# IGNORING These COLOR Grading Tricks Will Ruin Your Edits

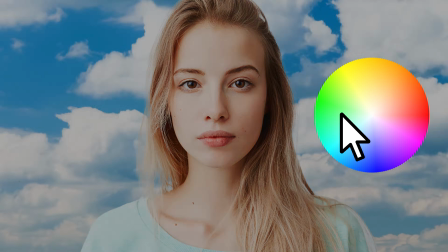0s
Color grading is so much more than just taking a clip, playing with some color wheels and calling it a day.
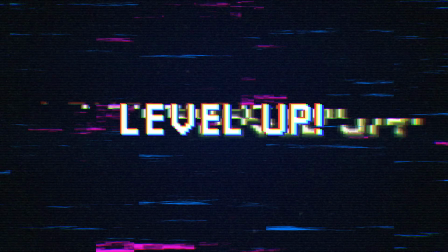5s
If you want to take things serious and level up your edits, you're gonna need these 5 life-changing color grading tricks.
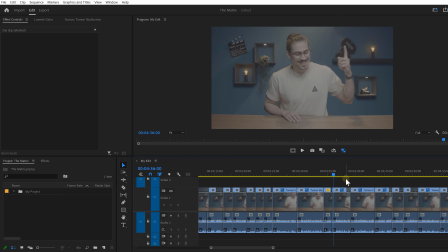10s
We're gonna start easy with level 1. Here you can see my edit. It's already chopped up in 1,000 clips. But I still need to color grade all of them. If I do this one by one, it's gonna take a long time.
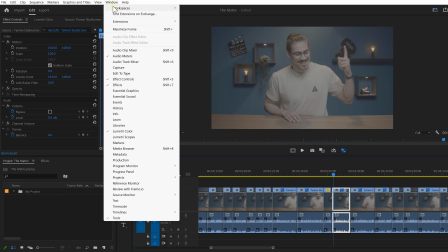21s
So instead, select one of them and go to the window menu on top. Find lumetri color. Once it's open, start grading the clip like you usually would.
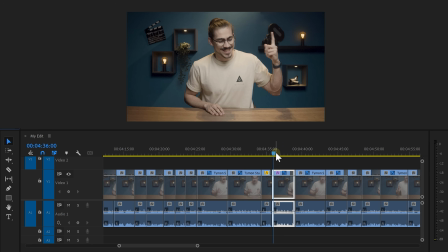28s
Now this color grade is only applied to one of my clips, but of course we want them on all of them. And now you're thinking, let's just copy and paste it to the other clips. No, that way you load up a ton of different lumetri effects, which is completely unnecessary.
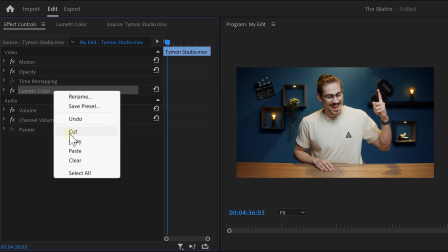40s
Instead, go to the effect controls and right click the lumetri effect, then choose cut. Now click on the source tab and right click again, then choose paste.
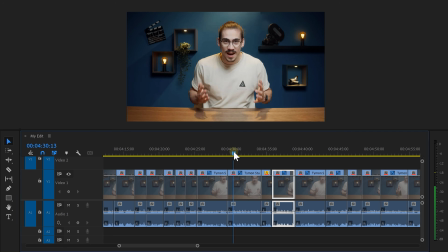48s
Now the lumetri effect is applied to the entire clip in the source monitor, which means the same color grade is now applied to all the clips.
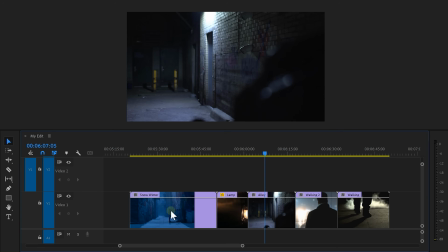55s
But what if I have these different clips? Then the source trick doesn't work.
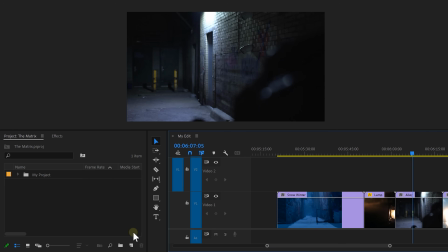59s
So what you do now is go to the project window, then click the new item button and choose adjustment layer.
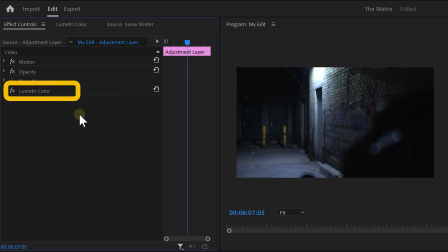64s
Simply drag it on top of all your clips and apply the lumetri effect to this layer. Now the lumetri effect will be applied to every clip underneath the adjustment layer.
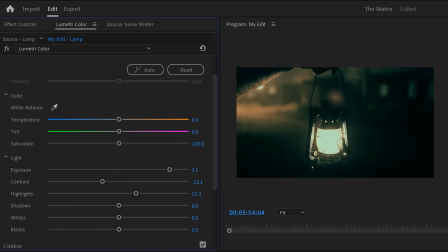72s
Of course, you still need to correct the clips individually using lumetri, but luckily this is a very efficient workflow. Amazing, but I think it's time for level 2, fixing the greens in your video.
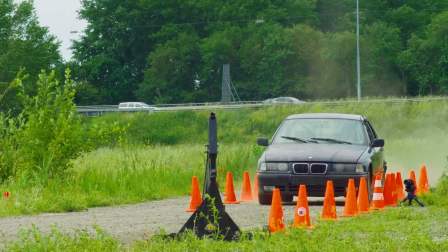81s
Digital cameras are often very sensitive to the color green, and that can make it look very flashy and cheap. So to make it look more cinematic, we're gonna target the greens and make sure they get less attention.
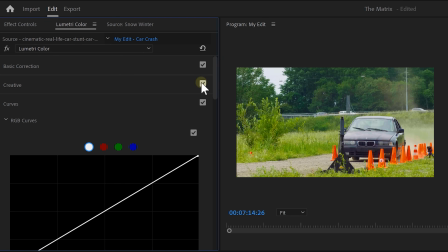92s
To do that, go to the curves tab in lumetri color. Find a hue via saturation curve.
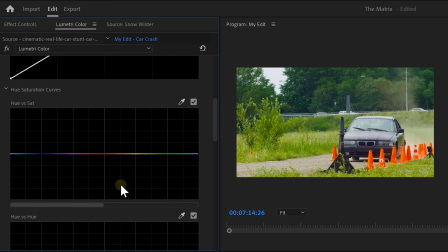96s
With this curve, you can target a color or hue and turn down the saturation of it. Take the color picker and click the greens in your video. This will make a selection on the curve. Now grab the middle point and turn down the saturation. You can of course also do the opposite and increase it. You can do this with other colors as well, such as this flashy orange.
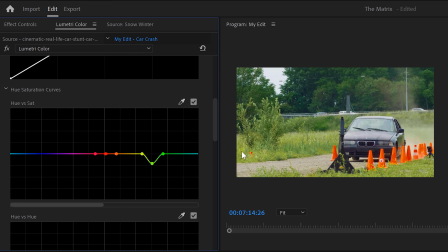114s
Just grab the picker, select it in the program monitor, and then turn down the saturation. Now, back to the grass. I always love to push little orange in it. That will make it appear more dry. To do that, scroll down to the hue via hue curve.
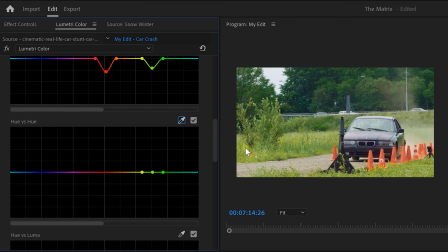126s
With the color picker, go to the program monitor and select the greens again. Back in the curves, push the selection a little toward orange.
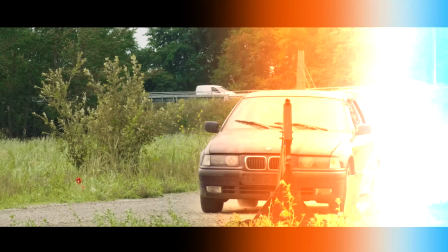132s
Don't be afraid to adjust the selection as well. Add some black bars to it and it looks like you're watching a cinematic movie.
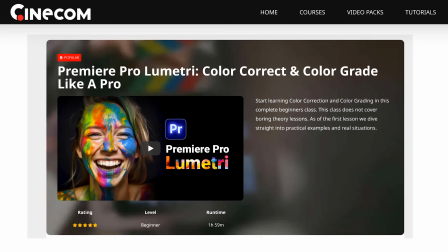138s
That is amazing. By the way, speaking of cinematic, we do have a lumetri course where you can learn to become a professional color grading artist in less than 2 hours.
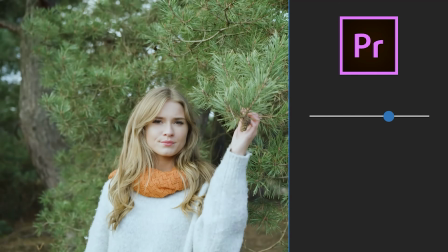147s
You learn to create that cinematic look everyone is looking for. You will be unstoppable.
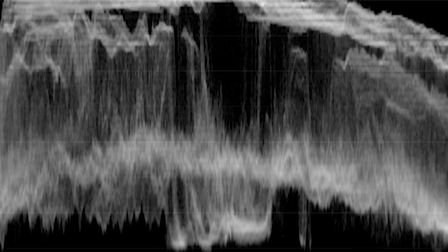152s
I know, all these waveforms, scopes, RGB curves, they look really overwhelming. I understand. But what if I told you they are actually very simple, and once you understand them, you will unlock your inner color grading god artist.
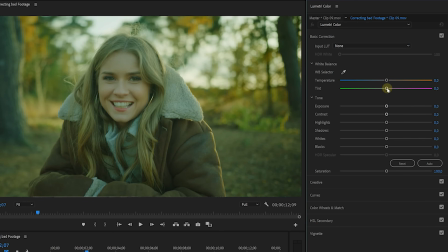165s
You will learn every button and slider of lumetri, that way you can do things like fixing bad footage, performing advanced color correction tasks, and matching color grades on different clips will be no issue at all.
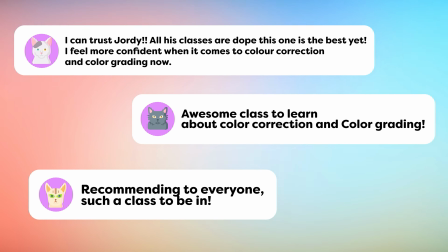175s
A lot of students who already took the course absolutely love it, and I'm sure you will love it too. By the end of the course, you will have a complete understanding of all the color correction tools within lumetri. I had to struggle for years to get where I am now, and you get the chance to learn it in just 2 hours.
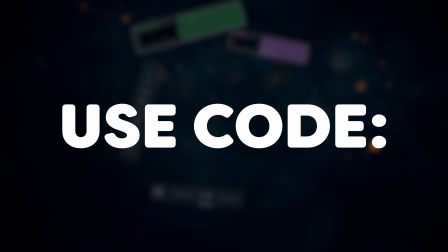190s
If you seriously want to level up your edits, don't hesitate and use code PRB30 for 30% off. But you gotta be fast, because this only works for the first 50 people. So to check out the course, click the link below. Actually, you know what? I think you're ready for level 3. Let's get back to Premiere. Using an advanced technique to create specific parts of your video. Actually, let's use this studio for example. The colors of my face are actually selected and they're color graded without messing with the other colors behind me. This is what it looks like turned off. Yeah, there's less life in me now. Anyway, to do this in lumetri, go to the HSL tab and expand it.
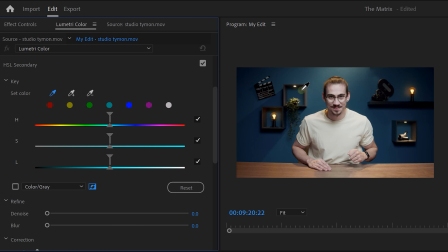223s
To select the skin tones, click the color picker and go to the program monitor. Then simply select your skin. Here we can see 3 curves, a hue, saturation and a luma curve. Adjust these so that only your skin tones are selected.
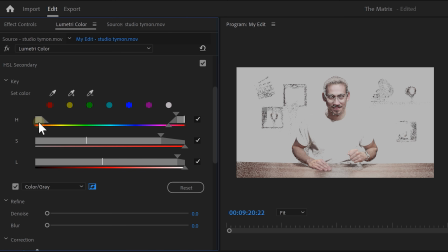234s
Other colors like this table can also be selected because the color lays close to my skin tones.
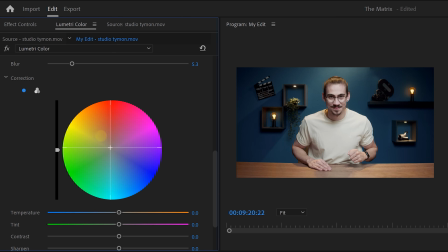239s
But that should not be an issue. Once they're selected, scroll down to the color wheel. Push a little orange into the video and if needed, decrease or increase the exposure as well.